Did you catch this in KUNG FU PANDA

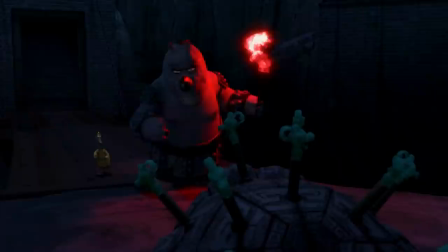245s
Tai Lung is kept in Chor Gom Prison, a prison made literally just for him, and the 1,000 guards that keep watch over him.
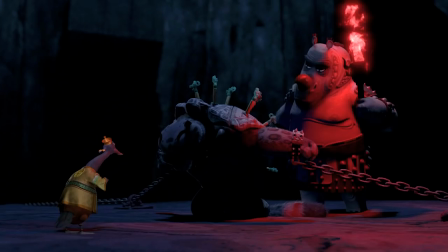252s
Take a good look at Tai Lung when he's introduced. Notice anything interesting? He's kept sedated under a tortoiseshell guard.
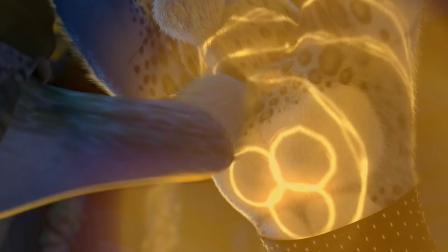258s
This is a fun little bit of foreshadowing, as we later learned that Master Oogway was the one who defeated and subdued him.
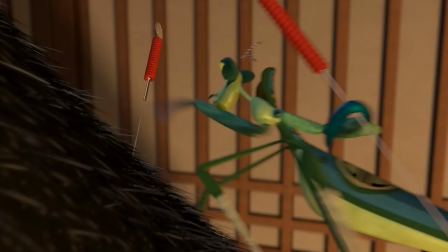265s
And there's more foreshadowing you may have missed. After Po gets destroyed by the Furious Five on his second day of training,
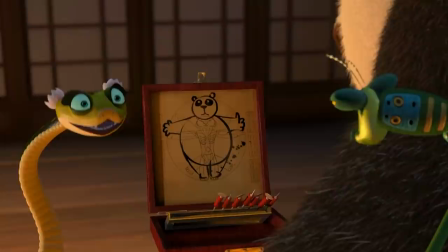271s
Mantis tends to him rather unsuccessfully with acupuncture, a traditional Chinese therapy involving the use of needles.
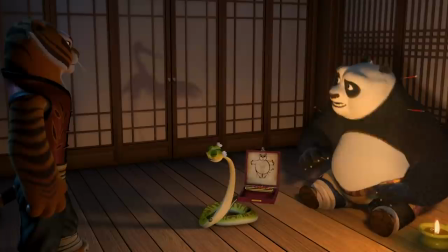277s
Mantis says the treatment isn't working well because it's too hard to find the right nerve points under all of Po's heavy layers.
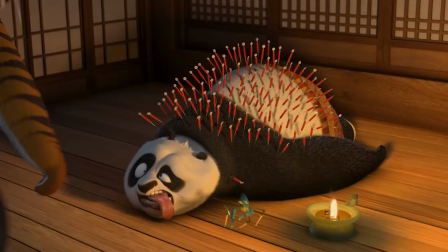283s
Be sure to remember this detail. It's not just another jab at Po's expense, it's actually his saving grace,
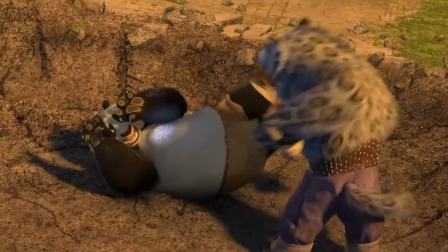289s
and the key to explaining why in the final battle Po is immune to Tai Lung's nerve attack which took down all the members of the Furious 5.
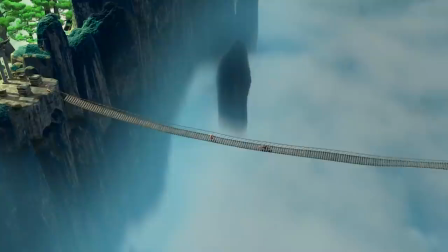297s
Of course, Poe has a long way to go before that showdown. One of the most impressive action sequences in Kung Fu Panda is the rope bridge fight scene.
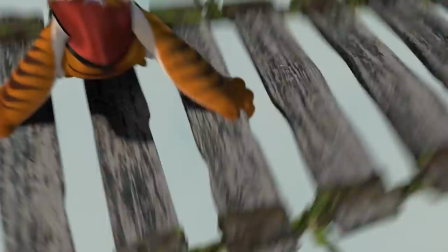305s
When directors Mark Osborn and John Stevenson brought the concept to the animators, the team protested because they had no clue how to create such a complex sequence.
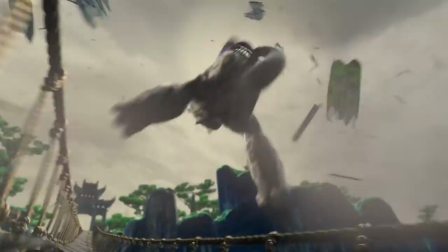313s
Surprisingly, the directors took this as great news. To them it was a sign that nothing like that sequence had been done before, which made them all the more determined to see it through.
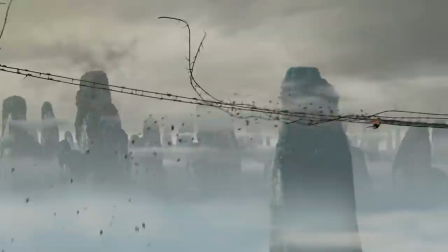322s
True. Sometimes a movie has a bunch of easter eggs, and sometimes the movie is the easter egg.
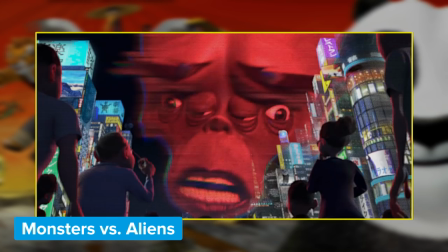327s
That's the case here. Kung Fu Panda is featured in the 2009 DreamWorks movie Monsters vs. Aliens.
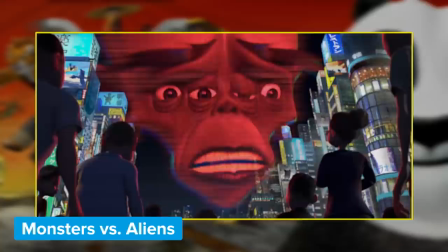333s
During Galaxar's broadcast, pay close attention to the Tokyo audience. The surrounding buildings are filled with signs and billboards.
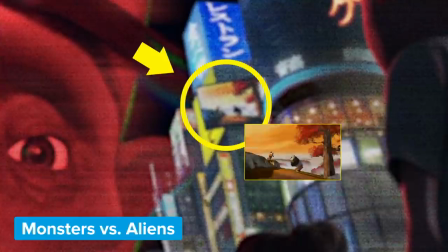340s
If you look up and to the right, above the lady with the bun and glasses,
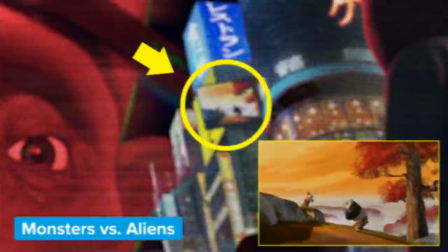344s
you'll see a still of the scene from Kung Fu Panda where Poe tells Master Shifu he's not hungry.
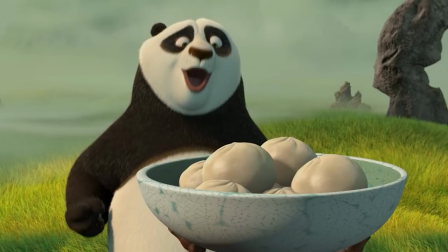349s
This next hidden secret is just for you Jackie Chan fans.
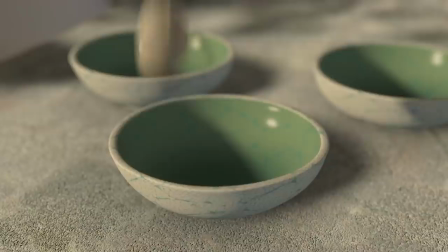353s
Once Master Shifu discovers that food is the secret motivation to unlocking Poe's potential, the real training begins.
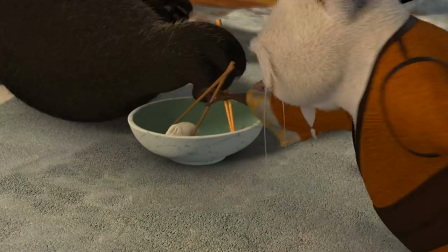359s
In one scene, Shifu and Poe spar with chopsticks over Pao, a Chinese steamed stuffed bun.
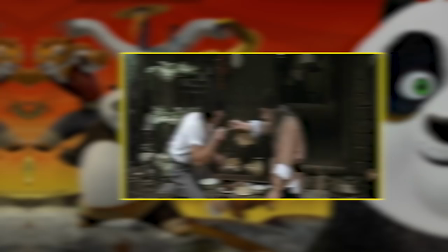365s
This scene should look very familiar to fans of Kung Fu classics and Jackie Chan. It's an homage to a chopstick fight in Jackie Chan's 1979 flick, The Fearless Hyena.
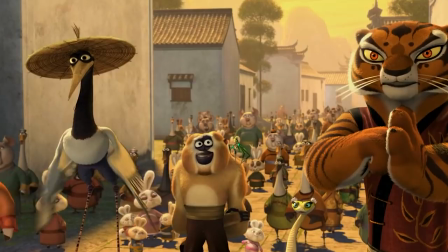374s
Also, did you haven't noticed the voice of Monkey? It's none other than the master himself, Jackie Chan.
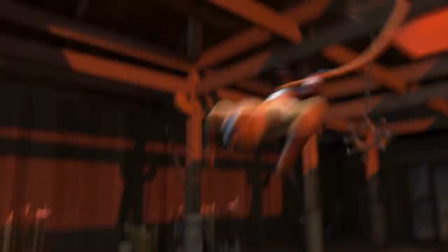379s
And did you know that according to his online diary, Jackie Chan said he was able to record all his lines during one five-hour recording session?
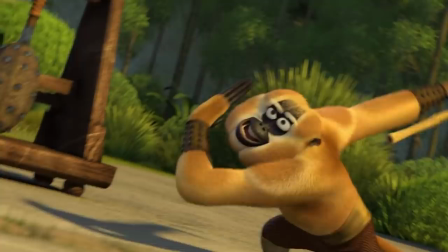386s
According to his account, it took place in Los Angeles on October 15, 2007.
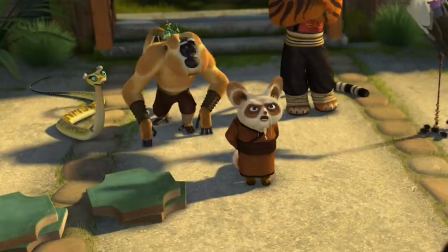391s
This may not seem too hard to accomplish until you factor in that he also recorded his lines for the Mandarin and Cantonese versions of the movie as well.
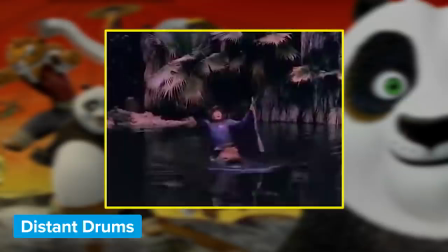398s
If there's one sound that's music to a movie buff's ears, it's the Wilhelm scream,
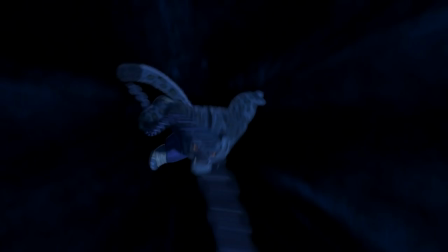403s
a sound effect first recorded in the 1951 movie Distant Drums that keeps popping up in all of our favorites.
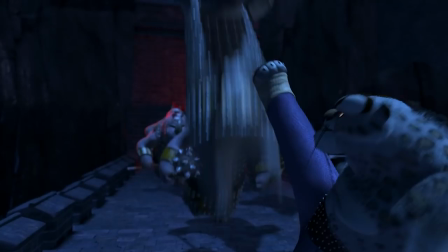410s
Perk up your ears when Tai Lung escapes prison. He hits a rhino guard with a mace in his mouth.
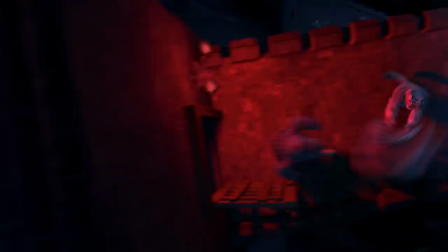415s
Then he flings the guard into the air. When he finally kicks the guard through another guard and the door, that's when you hear it.
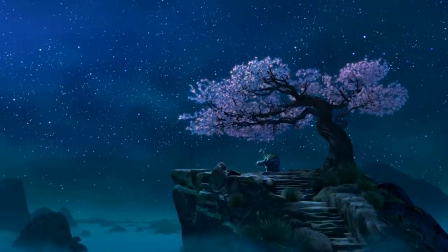424s
Like sweet, sweet music.
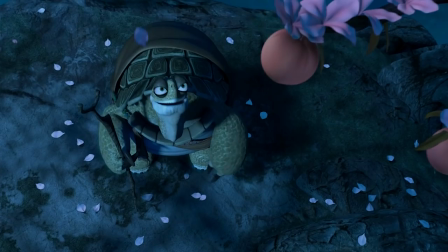426s
Speaking of sweet, Master Oogway and Master Shifu get into an intense discussion over the training of Po, and more broadly the nature of destiny.
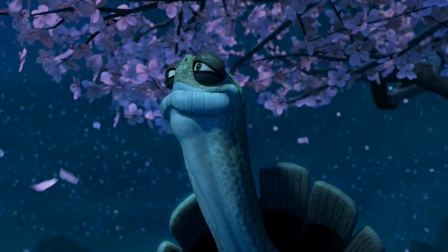434s
This takes place at the foot of the sacred peach tree of heavenly wisdom. The animators chose a peach tree because in Chinese culture it symbolizes immortality.
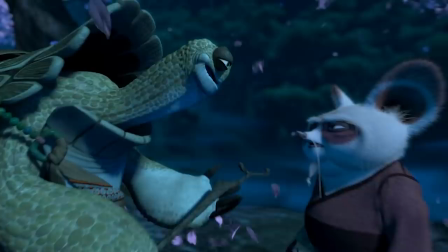442s
Peach blossoms and peach tree leaves are used in Taoist magic, which is fitting symbolism for Master Oogway.
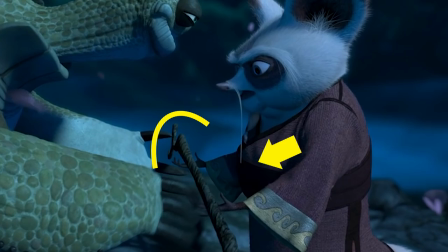448s
He moves on to his ethereal state using these elements. Also, did you notice Oogway's staff is made from wood of the peach tree?
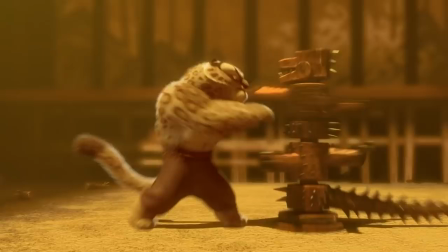454s
Legend has it the wood has the power to ward off evil, but there's more to the evil Tai Lung.
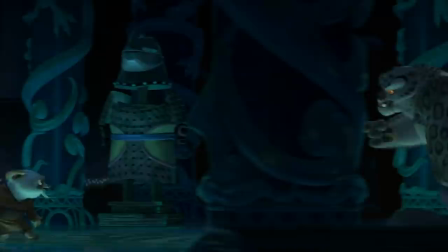459s
The filmmakers needed to make Tai Lung more evil. In early drafts, the Snow Leopard continually seemed too sympathetic as the villain of the story.
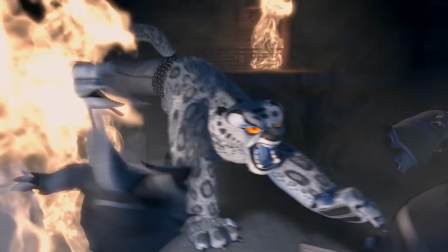468s
This is how Tigress' storytelling sequence came to be, as it greatly develops Tai Lung's betrayal of Shifu and his vicious rampage after being denied the Dragon Scroll.
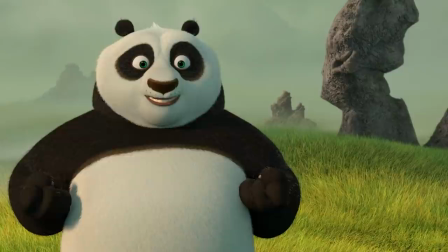477s
Of course, there is the flip side to every coin. Did you know that Poe's character also had to be refined to make him more sympathetic?